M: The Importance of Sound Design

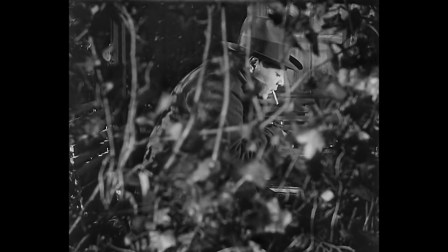4:13 The whistling of the child murderer, Hans Becker, is the one thing that sticks out more than anything else.
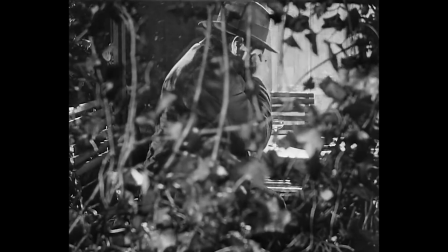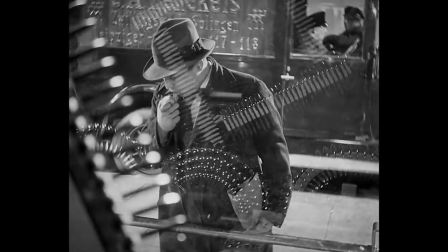4:26 As he screeches the tune of Edvard Grieg's In the Hall of the Mountain King, he becomes all the more sinister to the audience.
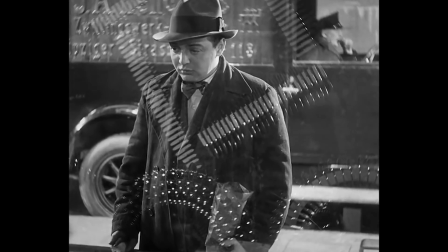4:34 The whistling of Becker is utilised as somewhat of a precursor before we ever see his face.
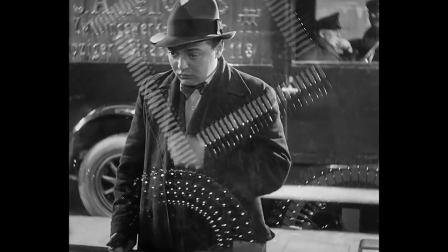4:39 We hear his voice, hear of his highness' crimes, yet all we ever see is a shadow of him.
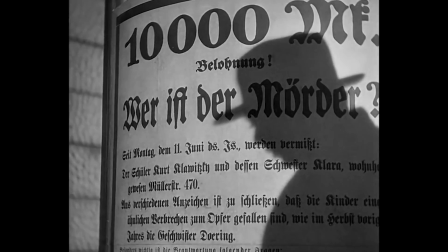4:44 A shadow when he kidnaps Elsie, his back when he buys her balloons.
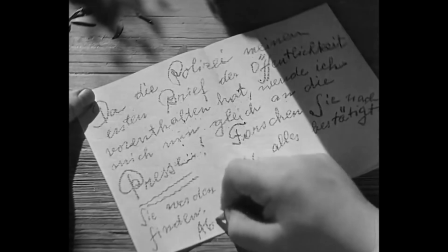4:49 The whistling works as a cognitive way of keeping the audience in suspense and guess who is the actual killer.
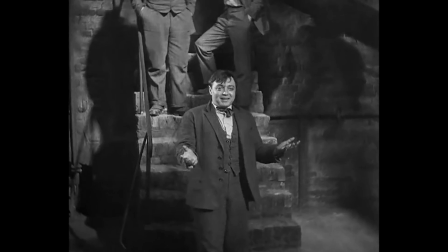4:55 Once his whistle is matched to his face, much like how sound back then was matched to the images,
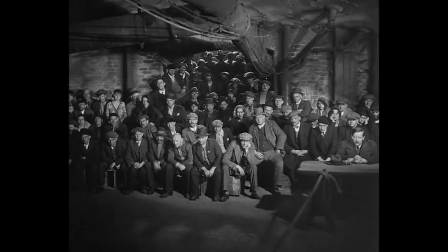5:02 we as the audience put two and two together. The whistling is powerful because it's the connective tissue between audience investment and engagement.
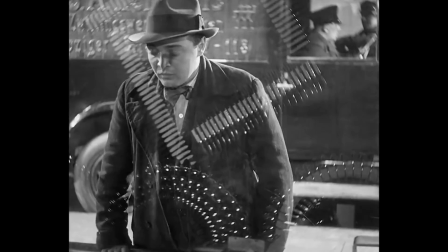5:11 When Becker is tempted, he attempts to calm himself at a nearby cafe.
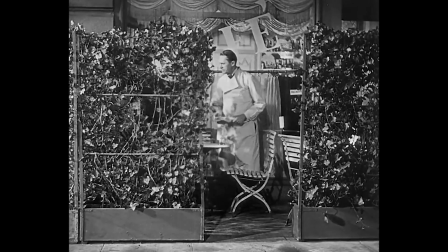5:16 The expressive and naturalistic use of sound reflects his chaotic emotional state.
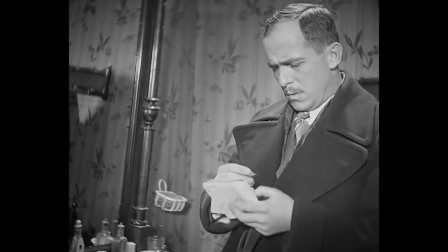5:21 We initially hear some cars driving by and honking,
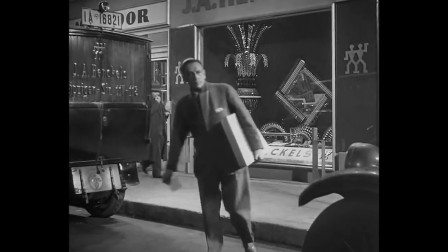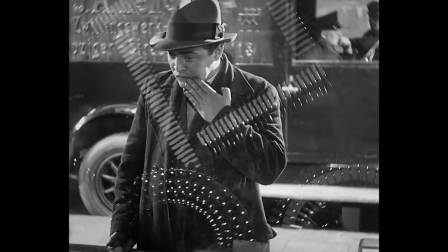5:33 as well as the chatter of civilians, but as Becker fixates on the little girl,
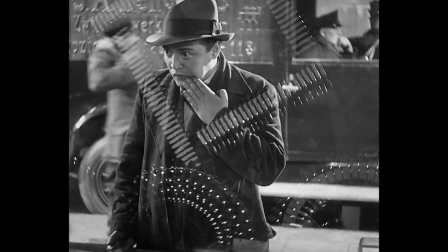5:39 the street noises disappear as we instead fixate on his delirium.
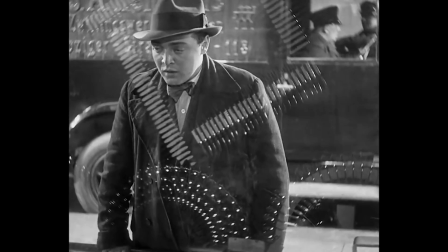5:45 When the sound dies down, we are immediately transmitted into the killer's mind.
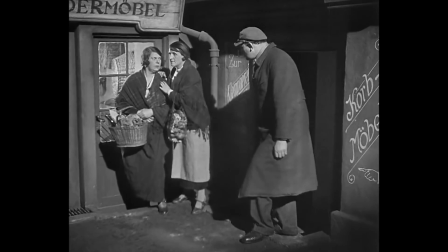5:50 Lang ultimately mixed the emergence of sound with the classic silence of cinema to create a moment of sheer transfixion.
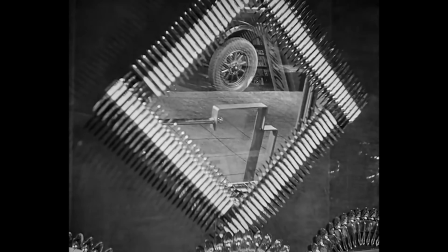5:59 Becker snaps out of his trance as the sound effects of cars reach a crescendo once more, his whistling mixed with the street noise.
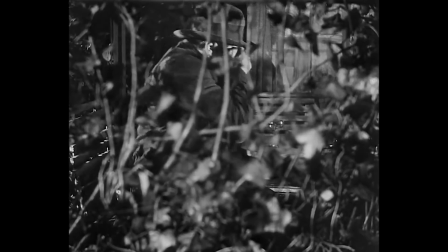6:07 At the cafe, the street noise again disappears while Hans struggles to suppress his urges and find solace by manically whistling.
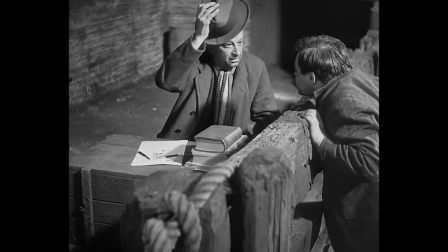6:16 In doing this, Lang is almost humanizing the murderer, showing that he has mental health issues and isn't simply someone who enjoys what he does.
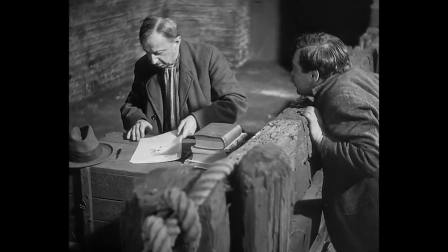6:24 This is supported, of course, by the heart-stopping finale and monologue.
Kann ich denn anders?
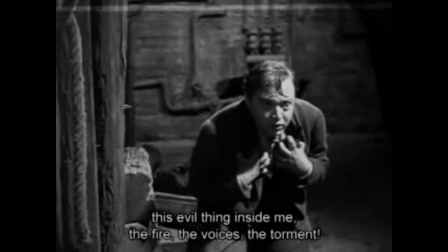6:34 Hab ich denn nicht dieses Verfluchte in mir? Das Feuer, die Stimme, die Qual.
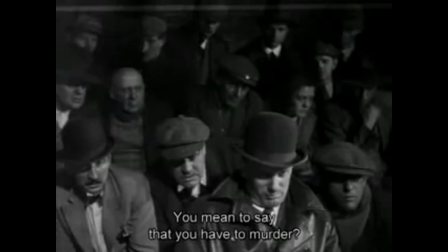6:46 Du willst also damit sagen, dass du morden musst?
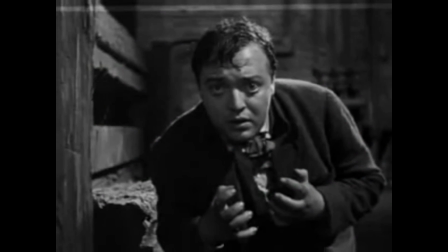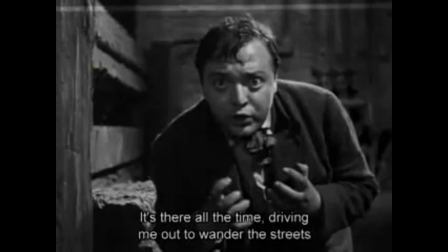6:57 Immer muss ich durch Straßen gehen.
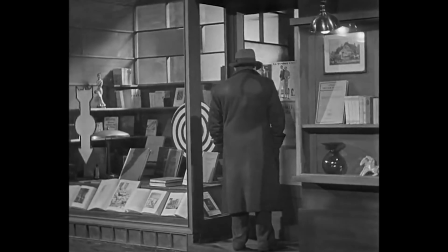7:00 The sound elements function less as a depiction of environment, but rather a portrait of Becker's manic and conflicted mind.
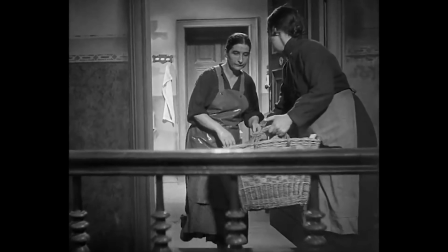7:09 Following Elsie's abduction, Lang connects a sequence of shots that beautifully intercut the murderer's actions with the girl's mother.
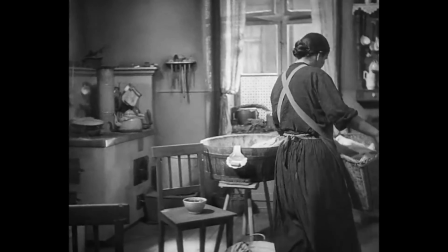7:16 Sound is the connective tissue within all these shots. Elsie's mother shouts her name, and with each horrifying yell,
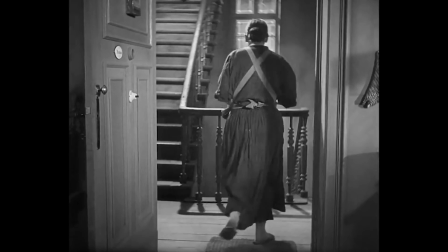7:25 we see an empty area where Elsie would otherwise have been found under normal circumstances.
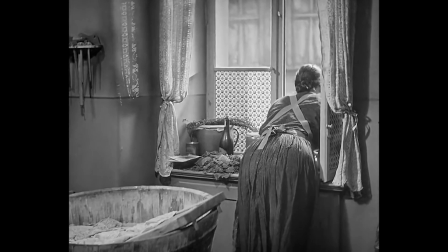7:31 Elsie!
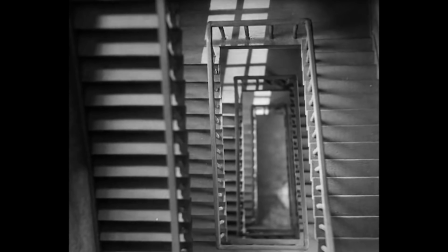7:36 Elsie!
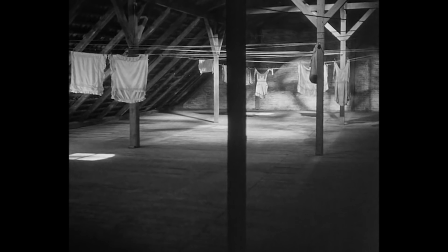7:39 Elsie! Elsie!
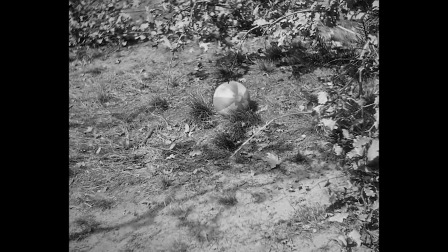7:47 Elsie!
Finally, the sequence finishes with shots of a ball rolling alone, the ball Elsie happily played with at the start of the film.
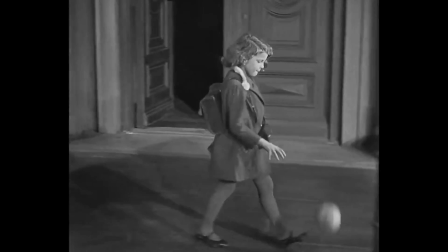7:55 Elsie's mother's shouts grow faint, disconnected, and distant. We know what has happened without seeing a thing.
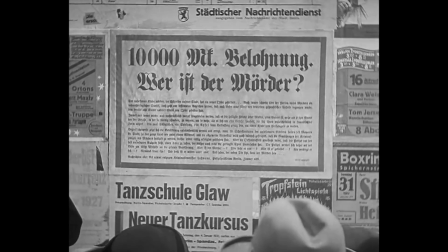8:03 Lang allows our imagination to run riot while sound design carries the entire scene.
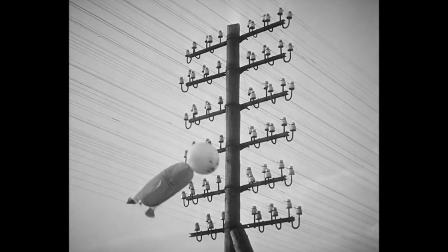8:09 In this sequence, the continuity is derived from the soundtrack. The mother's cries unify all the scattered shots,
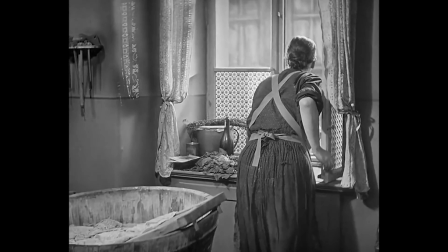8:16 and the distance inferred by the tone of call suggests that Elsie becomes more and more lost with each cut.
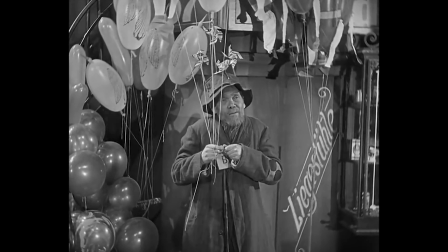8:24 It's crucial to note as well that when Becker is eventually found, it's by a blind man who has memorized his sinister whistling.
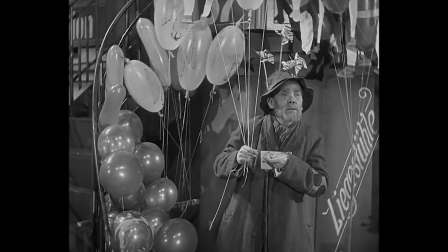8:31 Even within the film and its characters, sound is hugely important. Despite being a talkie, M doesn't rely on that gimmick.
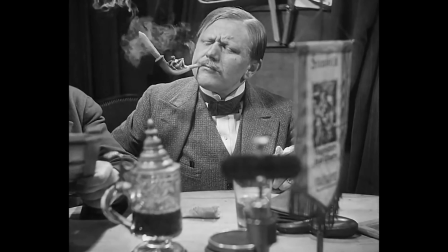8:40 The audio almost always feels important, every word of dialogue having some form of subtextual power.
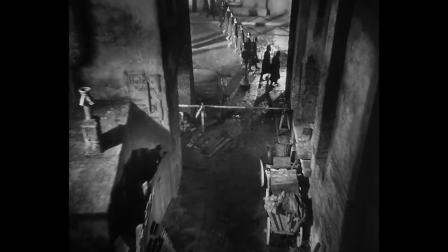8:47 There are long stretches of silence, such as when the police raid the building full of criminals. We hear nothing, not a pin drop, until a bursting police siren.
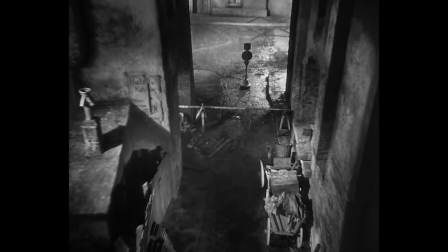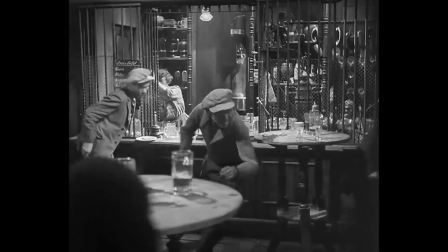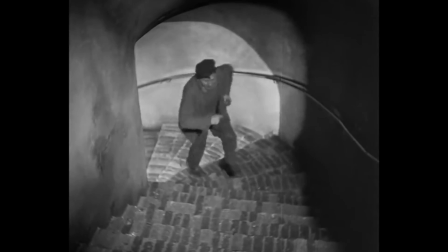9:09 This works to make the world feel unpredictable and chaotic, forcing the audience to bask in the silence before being disrupted.
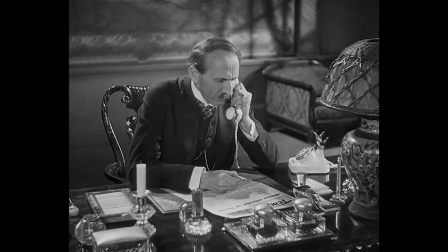9:18 By the end of the film, we see that the ugliest thing is not this murder, but the bystander nature of society and how judgmental we can be before acting.
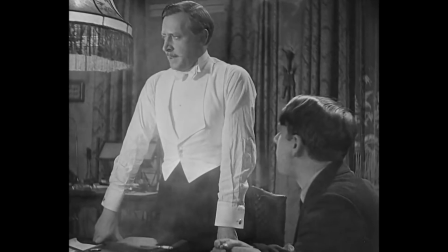9:28 This is introduced wonderfully in the famous scene that intercuts between the police meeting and the criminals meeting.
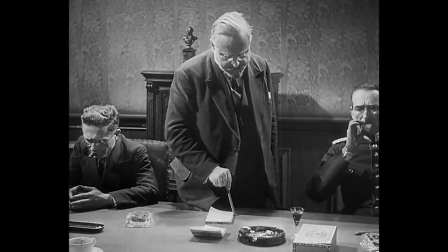9:34 The leaders of both organizations discuss their frustrations about the child murderer and devise strategies for capturing him.
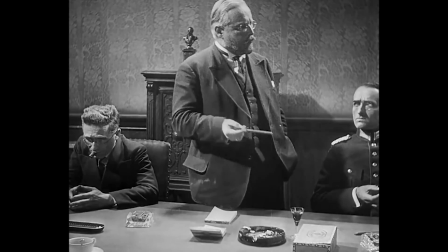9:42 What this does is it puts criminals and police on the same playing field,
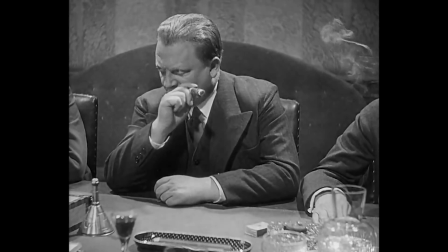9:47 criticizing their approach and individualism in searching for a heinous person, rather than simply joining forces to save their community.
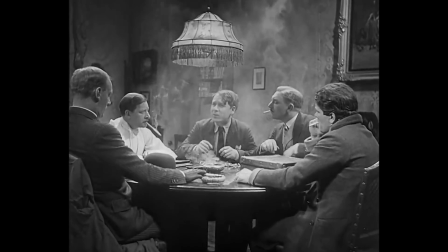9:55 The intercuts are so seamless, the dialogue so similar,
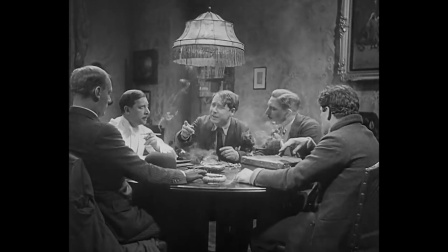9:59 that it feels as though Lang is saying they're both as bad as one another. and rather than simply relying on visuals to parallel action,
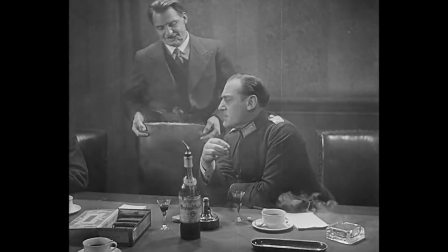10:08 Lang cuts on dialogue at one point, starting a sentence in the police camp and ending it in the criminal meeting.
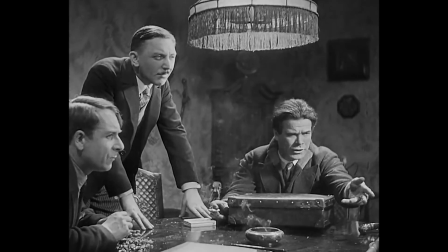10:15 Weiber müssen sich mehr an die Bullen heranmachen. Wie oft ist einer von uns verschütt gegangen, bloß weil das Mehl, bei dem geschlafen hat, an die Polente verpfiffen hat.
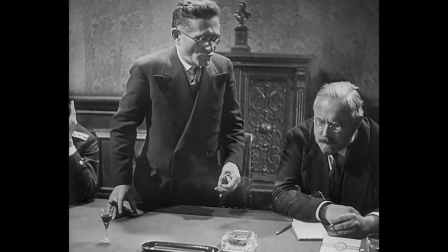10:22 Jetzt sollen Sie mal die Polente an uns verpfeifen. Jeder Wohnungsinhaber, jeder Hausbesitzer.
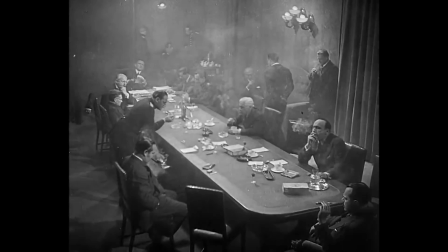10:28 The cross-cutting is driven by dialogue.
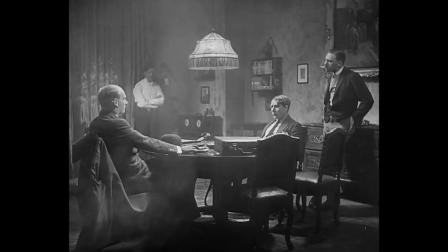10:31 There are of course common visual elements, the meeting setting, the smoking room, the seating, the voice of the leader in each group.
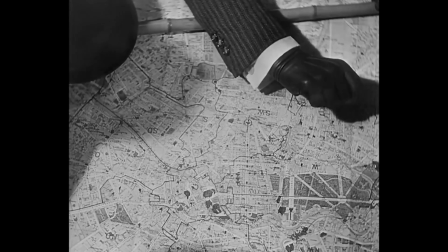10:38 Despite these visual cues, it's the dialogue that's used to set up parallel action and give the audience a sense of progress.
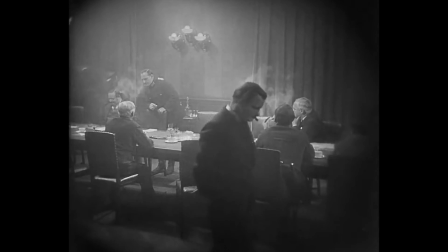10:46 The pace and character of the dialogue establish and carry us through the scene.
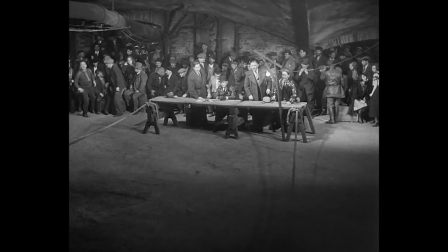10:51 Sound, in particularly the way it was edited, actively affected the pace and cohesiveness of M,
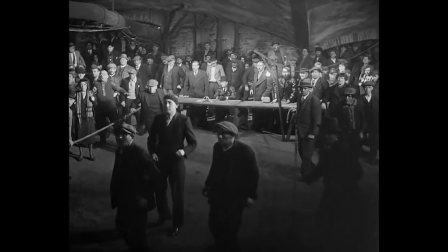10:57 and on the other hand, it also added to the social criticism of Germany and society at the time.
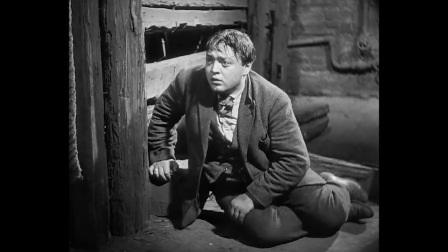11:03 That too is without mentioning, of course, how it parallels the insane and ill mind of the killer, Hans Becker.
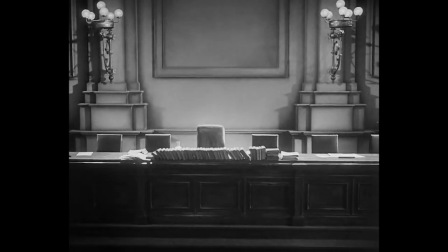11:14 Lang used sound as if it were another visual element, editing it freely.
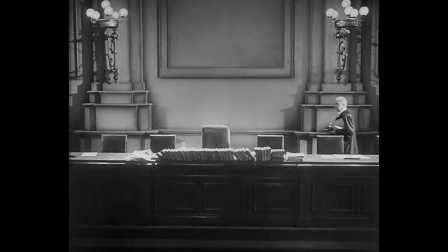11:19 Notably is how Lang used the design of sound to overcome space and time issues.
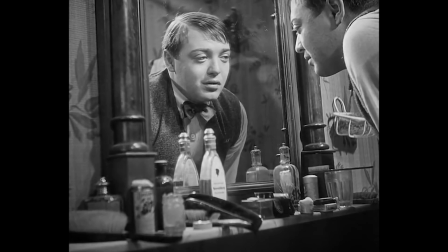11:25 Since M, the world of film has benefited from the profound, lasting influence of Lang's creativity,
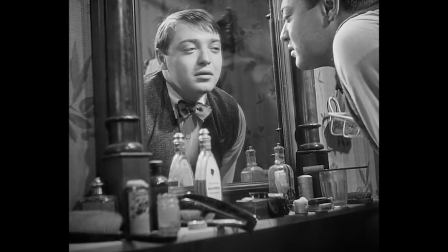11:32 ingenuity and structural approach in his first sound picture.
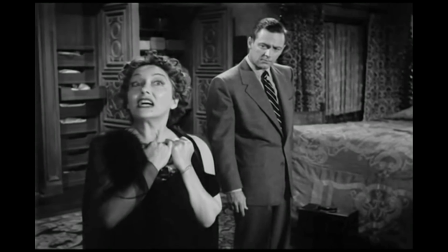11:38 Next time you watch film noir classics such as The Maltese Falcon or Sunset Boulevard and marvel at their symbolic sound design,
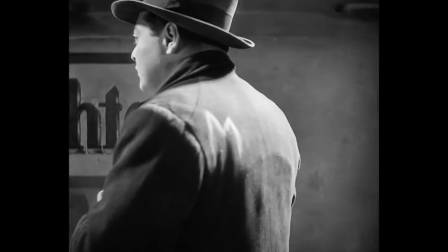11:46 remember where it all started, inside the genius mind of Fritz Lang.
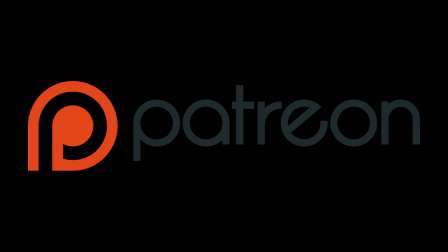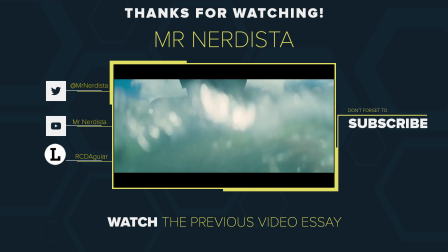11:58 I wonder what the time went. I wonder why my mind's bent.
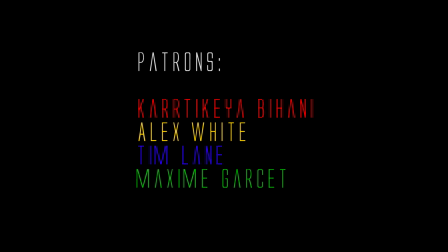12:02 I wonder why my retina's connected to the nebula, but only get the message from the fine print.